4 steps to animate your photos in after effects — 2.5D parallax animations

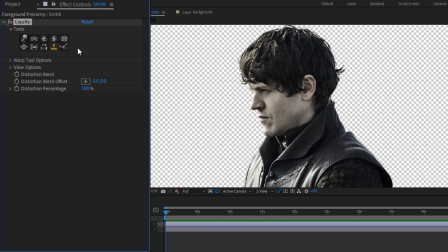But what is important is the warp brush.
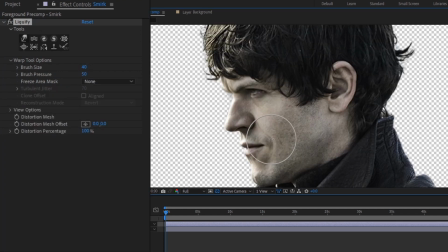With this one selected and the brush pressure not set too high, I'll just begin to slowly distort his face to where I want the final expression to be.
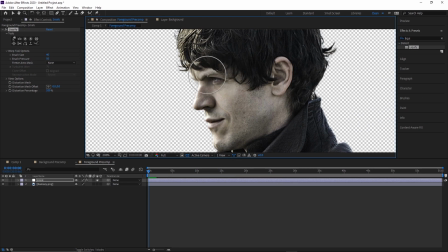Now try to keep it subtle because if you warp it too much over a short period of time, it's going to draw attention to itself. So I'm going to keep it as subtle as I can. And once I'm happy with it, I'll animate the distortion percentage from 0 to 100. And also, just because I can, I'll select these keyframes, hit F9 to ease them, and get rid of those disgusting linear keyframes.
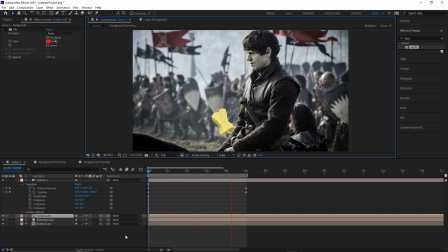Awesome, I'll move on to step 3 now, which is puppet warping. This is a super useful way to add some subtle distortions that you can keyframe. While the Liquify Tool's warp brush we just used is really good for small detailed distortions, the puppet pin is just better for larger motion.
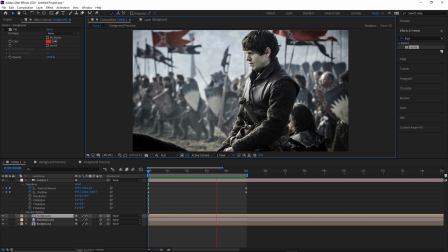Instead of brushing our changes on and animating the overall distortion percentage, with the puppet pin we're warping using pins that we stick into the layer. These pins give you a lot of control over your distortion because you can animate each one independently. Alright, so instead of hopping back into Ramsey's pre-comp, we're going to apply the puppet warp right here. There's a couple reasons for that.
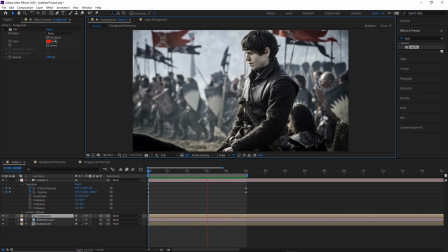So first of all, the point of the pre-comp is to be able to apply effects on an unmoving version of the photo, and the puppet warp won't work properly if we put it on an adjustment layer.
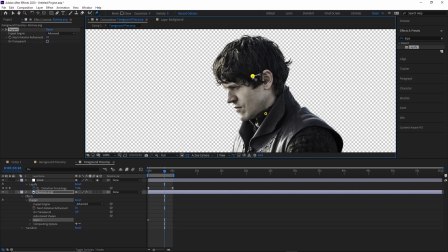That means we'd have to add the puppet warp to the photo layer directly, and that would then result in moving that layer, which would mess up all the other effects we put on adjustment layers above it.
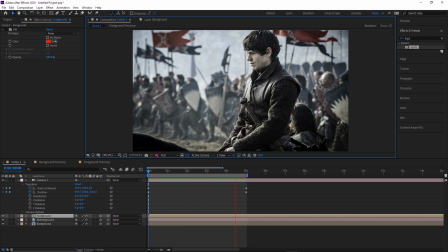The second reason I like to stay in the main comp for this is that we can see the motion of the camera and kind of use that to inform how we want to puppeteer our character.
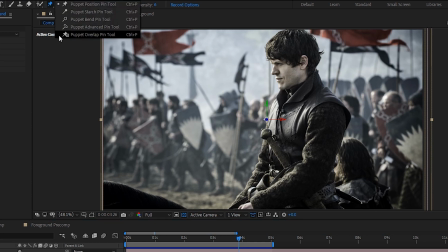So clicking the pin tool up here, there's a couple options if you hold down left click. There's actually a lot to go over about these, so to keep it brief, if you want to animate the position of a pin, just go with the regular puppet pin. And if you want to use rotation as well, go over and use the advanced pin. Alright, so the tool is really powerful, and as a result of it being so good, it's a little bit finicky sometimes.
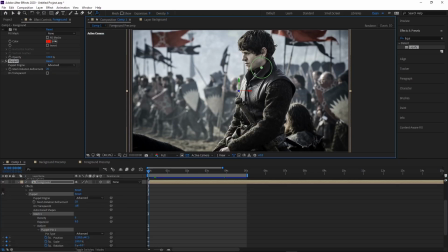If I just set a pin down on his neck, for example, you can see that it automatically creates keyframes for the pin's properties. Because the pin I have selected is the advanced pin, it's keeping track of more than just the position, as you can see. If I move forward in the timeline then, and rotate the pin though, you'll see that the whole thing moves instead of just his neck.
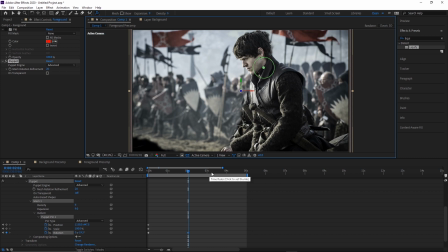That's because it's working how you'd think sticking a pin in something would work.
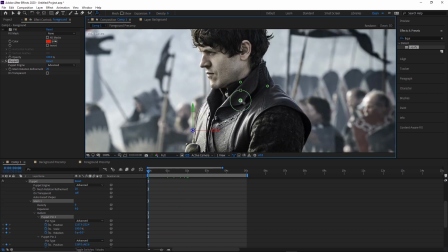If I go back to the start and add pins around where his neckline starts, for example, you'll see that now only the neck and above are affected. So just be aware that to get what you're after, you're more than likely gonna have to be sticking pins down just to keep things in place.
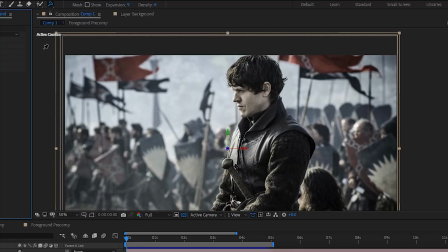Anyways, I'll just get rid of all these and we'll start the real deal now. I only need to animate the position of these pins, so I'm gonna go with the normal puppet pin tool.
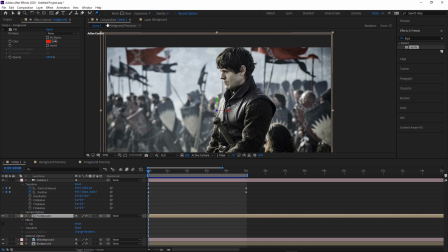Like the other distortion effects, it's best to be more subtle, otherwise you're gonna draw too much attention to the fact that it's warping. Now with this photo, I imagine his body language would get a little bit more threatening with that smirk, so I'll start by straightening out his shoulders a bit since he's leaning back slightly.
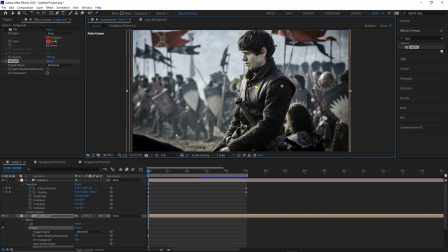I'll place some pins on his two shoulders, and then one where I think the center of his chest is, and then just stick a pin in the horse to stop the whole photo from rotating when I move the other pins. Moving to the end of the timeline, I'll grab the pins for his chest and shoulders and move them up and forward to kind of adjust his posture a bit.
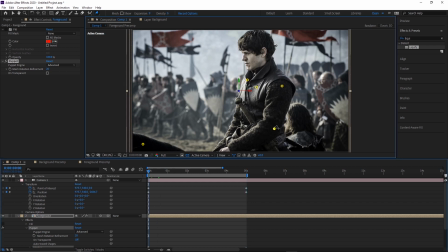After playing around with the pins some more, I'll stick some more down his arm and kind of bring them forward too. I find it's good to move your pins with intention and try to ignore the weird deforming that happens, and then just add in all the other stabilizing pins and then tweak from there.
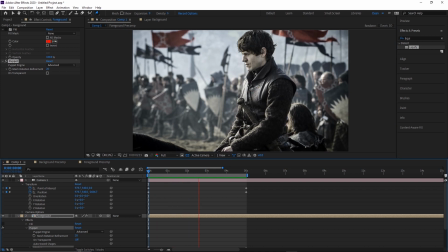Now, once you've got a motion that you're happy with, don't forget that this movement is all keyframed, so you can ease them if it helps your motion, as well as play around with the speed graph to fine-tune the look.
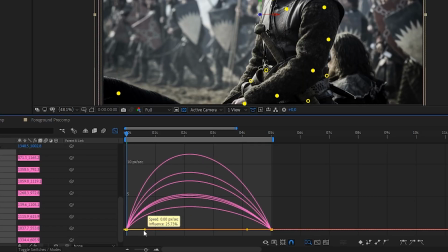I'm gonna have him straighten up a little bit quicker and then smooth out the end of this movement here because I think that would make it feel a bit more aggressive.
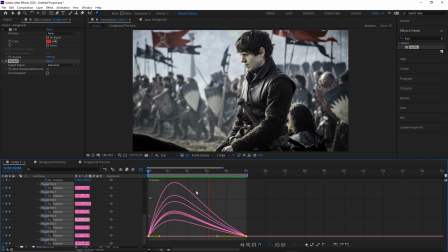By the way, if you want to learn more about how powerful the speed and value graph are, as well as a bunch of other tips, I've got a video on them that you can check out by hitting the I in the top right corner of your screen, or you could just head over to my channel and take a look. Alright, so now that we're done with the puppet warp tool, the last step is the enhancers, which again are all the other smaller effects that I add on top.
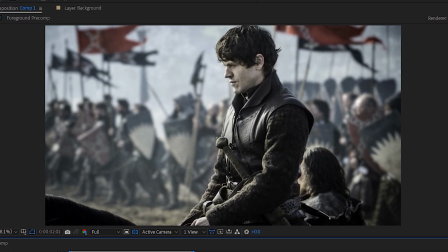For this one, I'm going to bring Ramsey into focus as he smirks to kind of draw more attention to it.
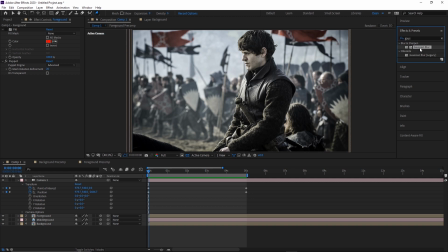So in the main comp, I'll add a Gaussian blur to all of the scene's layers, foreground, midground, and background.
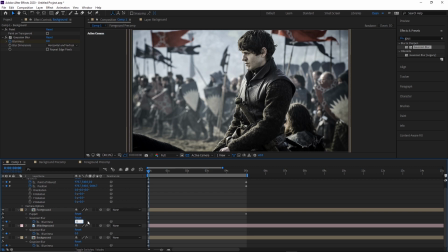Since I'll be pulling focus onto Ramsey, at the start I'll have the background be at 0% blur, and I'll bump up the blur on Ramsey a bunch. I feel like with blurs it's really easy to go overboard and make stuff look cheesy, so as like a running theme throughout this whole video, a tip I have for you is just go more subtle than you think.